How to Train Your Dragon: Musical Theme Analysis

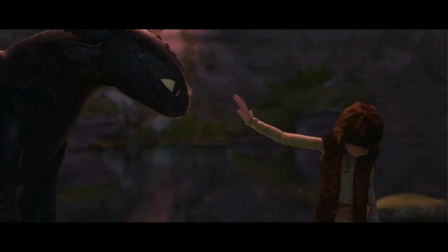[16:59]
Likewise, the B pedal changes to an F-sharp, essentially turning the B major chord upside down, in what we call second inversion, as Hiccup holds out his hand.
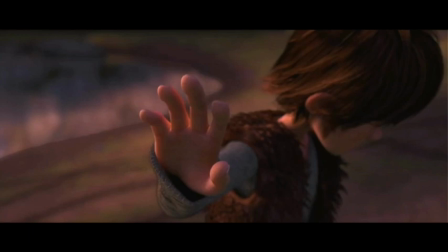[17:09]
This unstable chord moves to a more stable, yet still unresolved, F-sharp major chord in string harmonics,
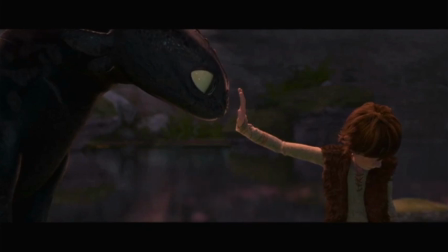[17:15]
as Toothless gently lays his nose into Hiccup's hand. The lack of resolution in the sustained chords ends the scene on a half cadence, which is when a piece ends on the dominant or V chord rather than the tonic I chord.
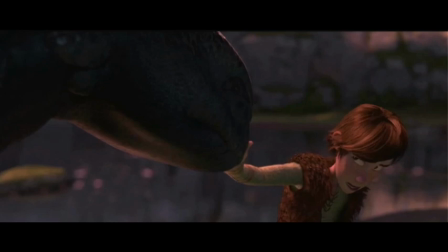[17:29]
The lack of resolution back to a I chord suggests that while trust has been gained, there is still much potential for the development of Hiccup and Toothless' friendship.
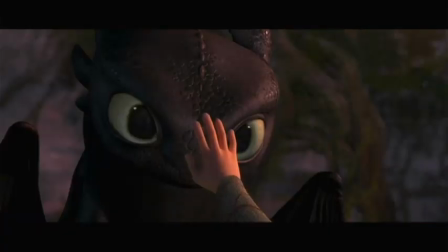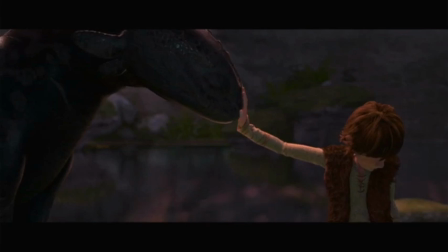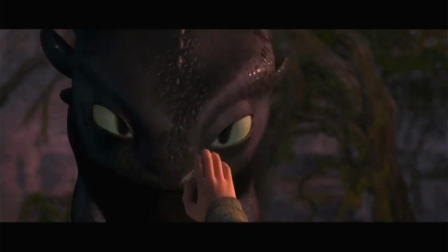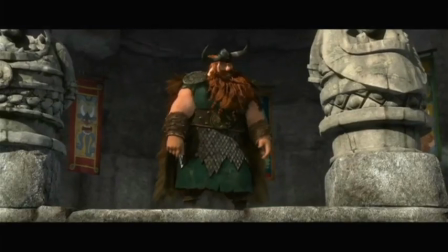[18:04]
Now that we have examined the introduction of both the minor and major friendship themes in How to Train Your Dragon,
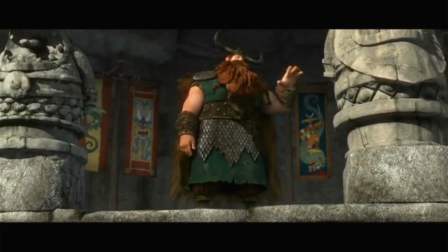[18:09]
there is one other scene I want to highlight that uses this theme.
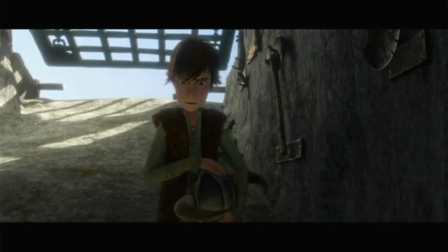[18:14]
This is the scene where Hiccup is forced to fight a dragon in front of the whole village after placing first in his dragon training class.
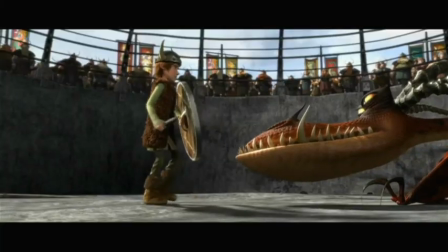[18:21]
Instead of killing the dragon, Hiccup shows the villagers how to tame it.
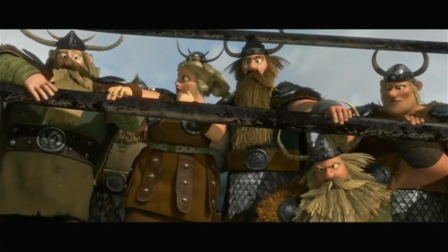[18:25]
However, this anger stoic who realizes his son has been tricking him up until this point and smashes his hammer against the side of the ring.
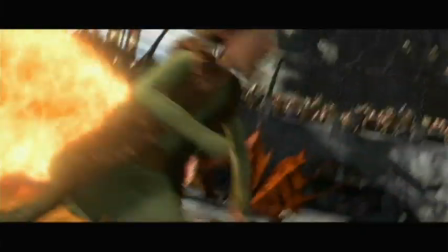[18:32]
The loud noise spooks the dragon, who attacks Hiccup.
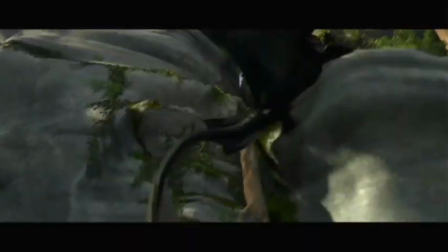[18:36]
Toothless conveniently hears his friend screaming and manages to escape the cove and join the fray in the ring.
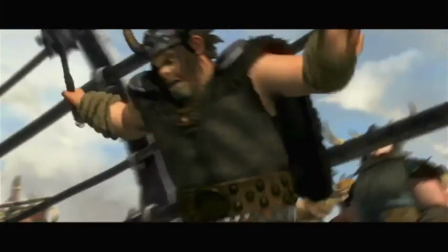[18:43]
Although Toothless wrestles the other dragon to save Hiccup, the Viking spectators jump into the ring to capture the Night Fury.
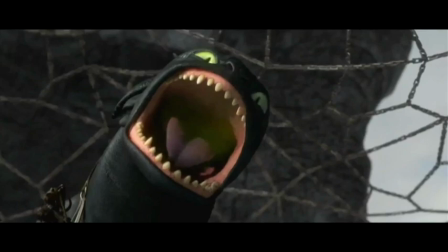[18:50]
Toothless, feeling threatened, tackles Stoic and opens his mouth to smite the Viking leader.
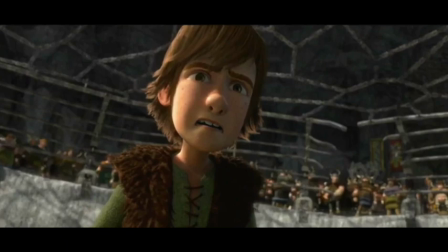[18:56]
Hiccup desperately yells at Toothless to stop.
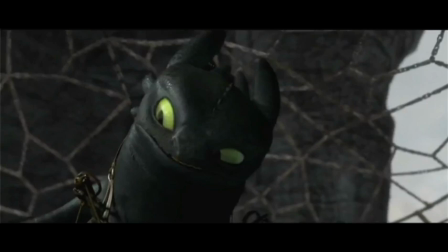[18:59]
The dragon obeys, and the music, which has been pretty chaotic up to this point, dies down to a single B-diminished chord.
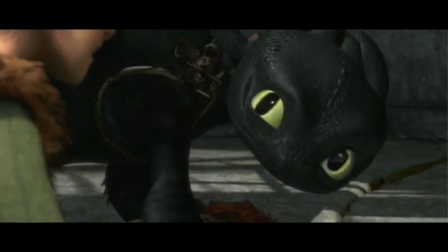[19:07]
Toothless lowers his head and gives Hiccup a sheepish look. Then a drum roll leads into the friendship theme, which enters in the violins when a hammer, thrown by a villager, hits Toothless in the face.
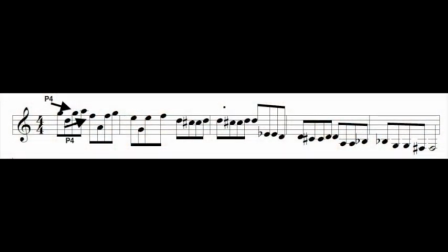[19:18]
The theme begins with the descending-ascending perfect fourth, followed by the major second of the major version. However, the next group of eighth notes starts on the wrong note for the major version.
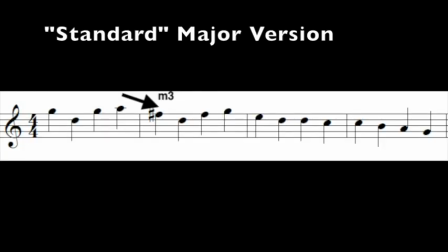[19:30]
Based on previous occurrences, the A should descend by minor third to an F-sharp.
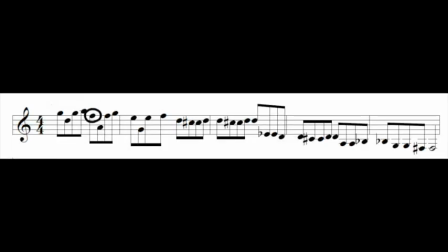[19:36]
The presence of the F-natural is the first thing that is wrong with the theme.
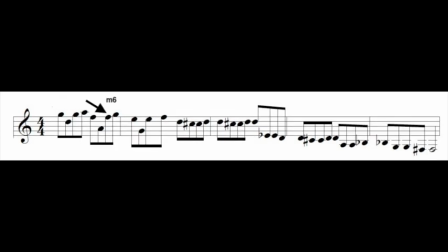[19:40]
The F-natural leads downwards not to a perfect fourth or perfect fifth, but to a minor sixth,
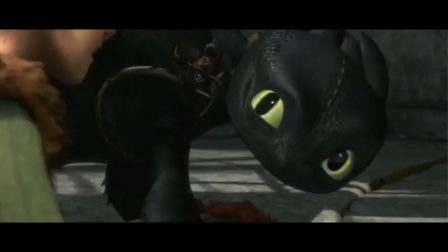[19:46]
creating an even greater divide between the notes, which perhaps illustrates the chasm of mistrust that is opening between the friends.
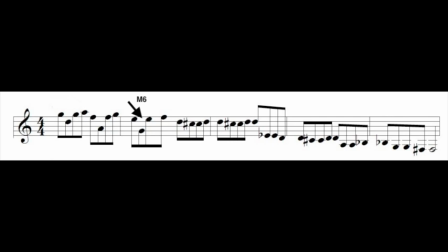[19:54]
The next set of eighth notes extends even farther down to a major sixth. The melody then oscillates between minor seconds before dropping another minor sixth, and wandering aimlessly downward until it rests on the F sharp that should have come eight measures sooner.
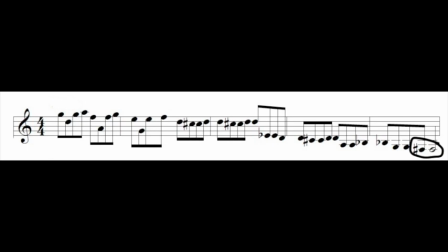[20:10]
The theme seems unstable, not sure if it wants to be in the major version or the minor version.
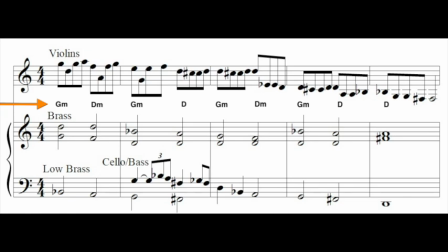[20:16]
The harmony is also unstable, switching between inverted D minor and D major triads with G minor chords in between. The cello counter melody, with its contrasting triplet, adds to the scene's emotion and turmoil, while the descending bass line illustrates Toothless's descent into despair.
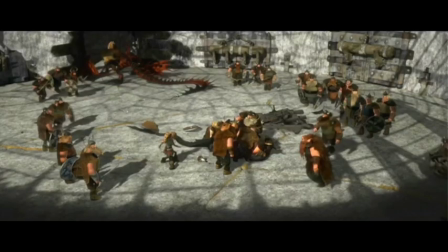[20:33]
The melody, orchestration, and harmonies all create a heart-wrenching atmosphere,
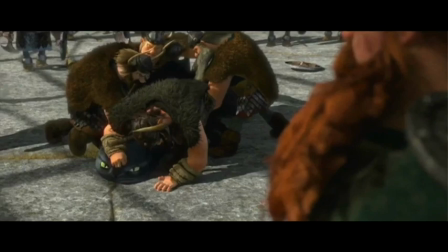[20:38]
accentuating the pain and betrayal of Toothless as he is captured while his best friend watches helplessly.